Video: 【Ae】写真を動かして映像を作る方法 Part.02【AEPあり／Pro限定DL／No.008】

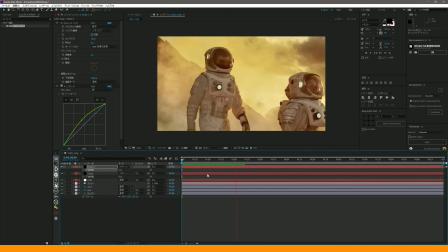こうすると
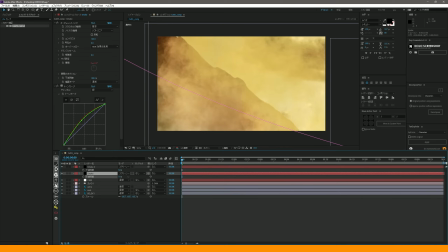濃い方がいいかな
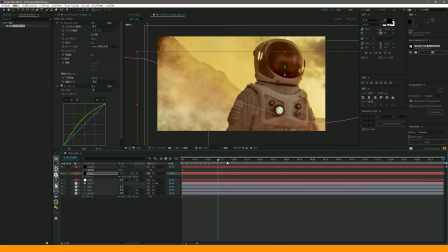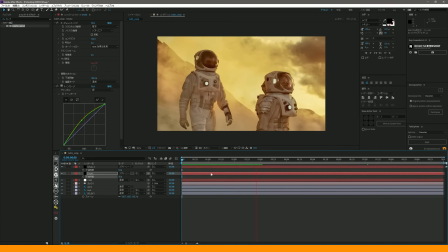こうするとですねやっぱり少しだけでも何かこう対象物というか
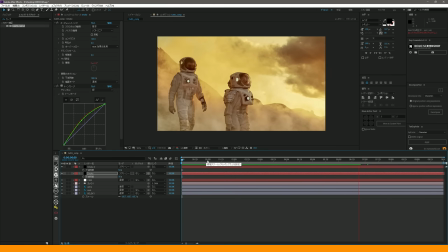ディティールがあると移動感が結構わかるような気がします
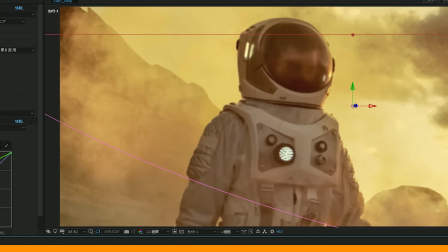手前のレイヤーをまたいでるときにここでパカッとなっちゃってるんでここはフェードで調整しましょう
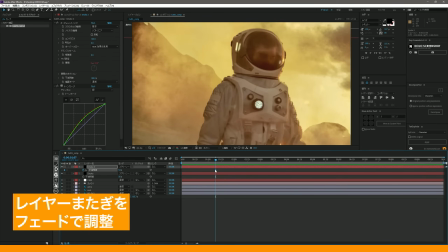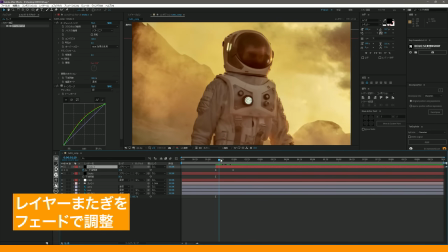パカッとならないように0から100へフェードで煙が出てくるようにしましょう
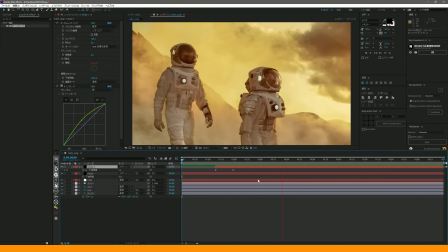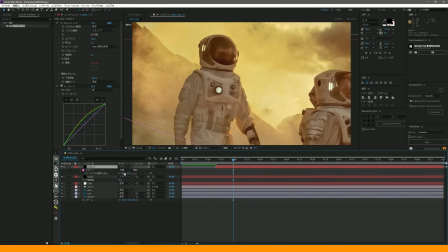手前の煙はもっと濃くてもいいですかね煙をもう少し流した方がいいかもしれないですね
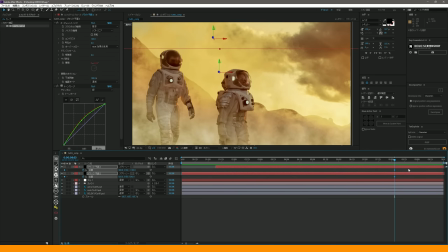手前から流れてくるように
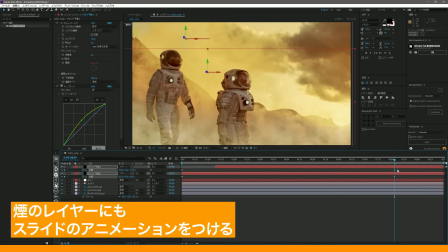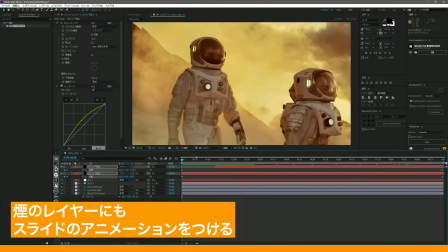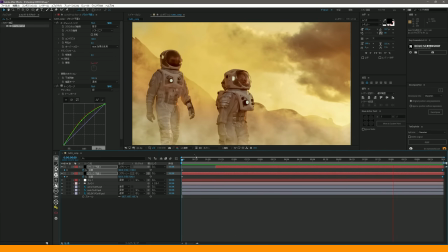少しこっちの方が動きが出てくる感じがすると思うので
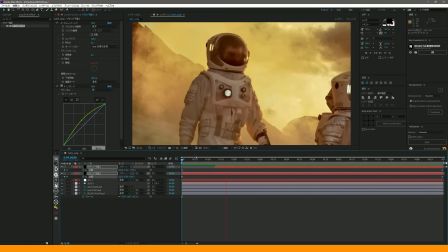こうしてみましょうか
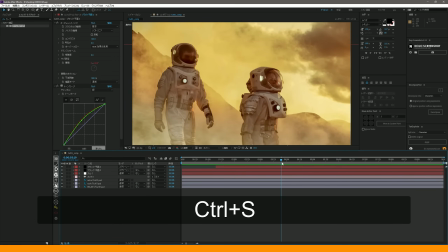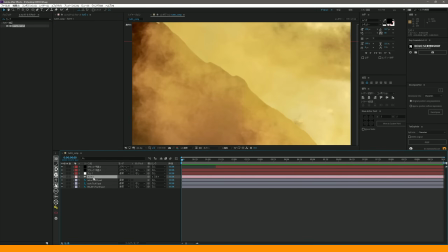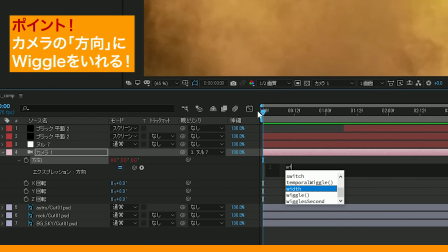さらにもう少し絵に臨場感が欲しいのでカメラの方向にウィグルを少しだけ入れてみましょう
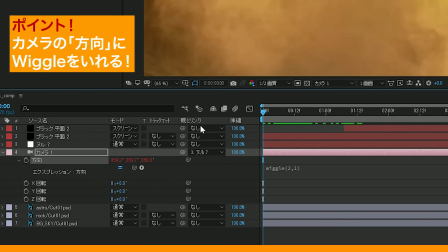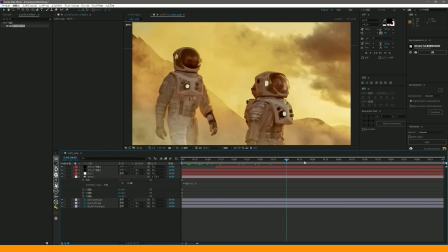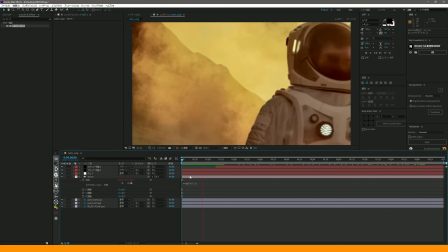ちょっとこれだと動きでかすぎるかな
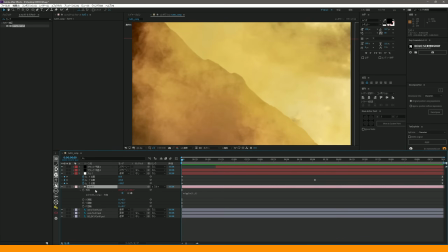ポジションにもちょっとウィグル入れようかなカメラのポジションと方向にウィグルを入れます
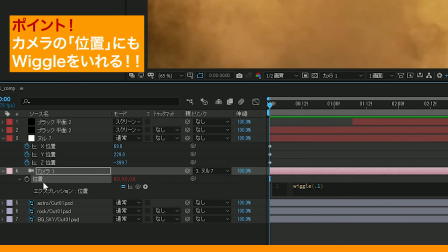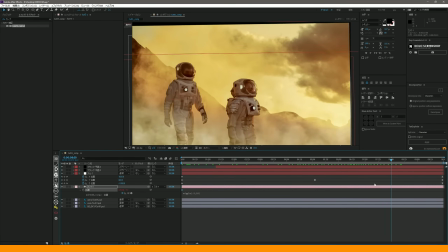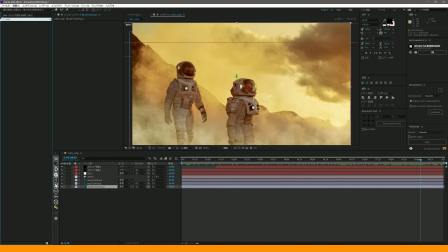背景の空が少しやっぱり切れちゃってるんでモーションタイルで拡大しましょう
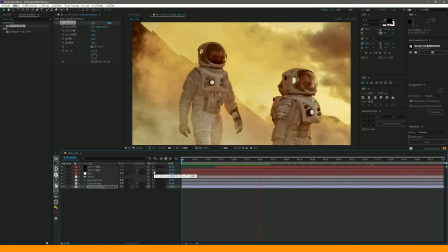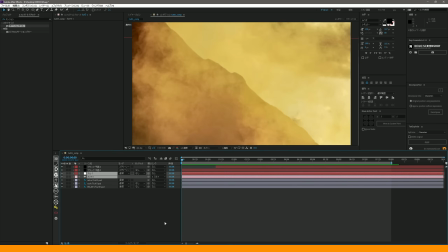はいはいいかがでしょうかカメラの
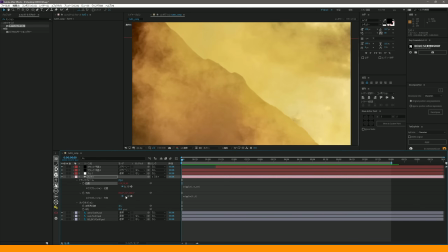方向と位置にウィグルを入れることで
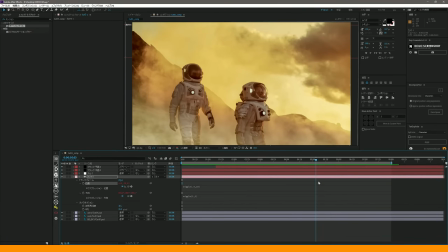結構リアルな手ぶれ感みたいのが再現できたと思います
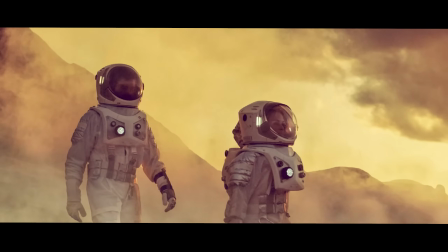こういった感じですねはい今回のビギナー向けのチュートリアルは以上となります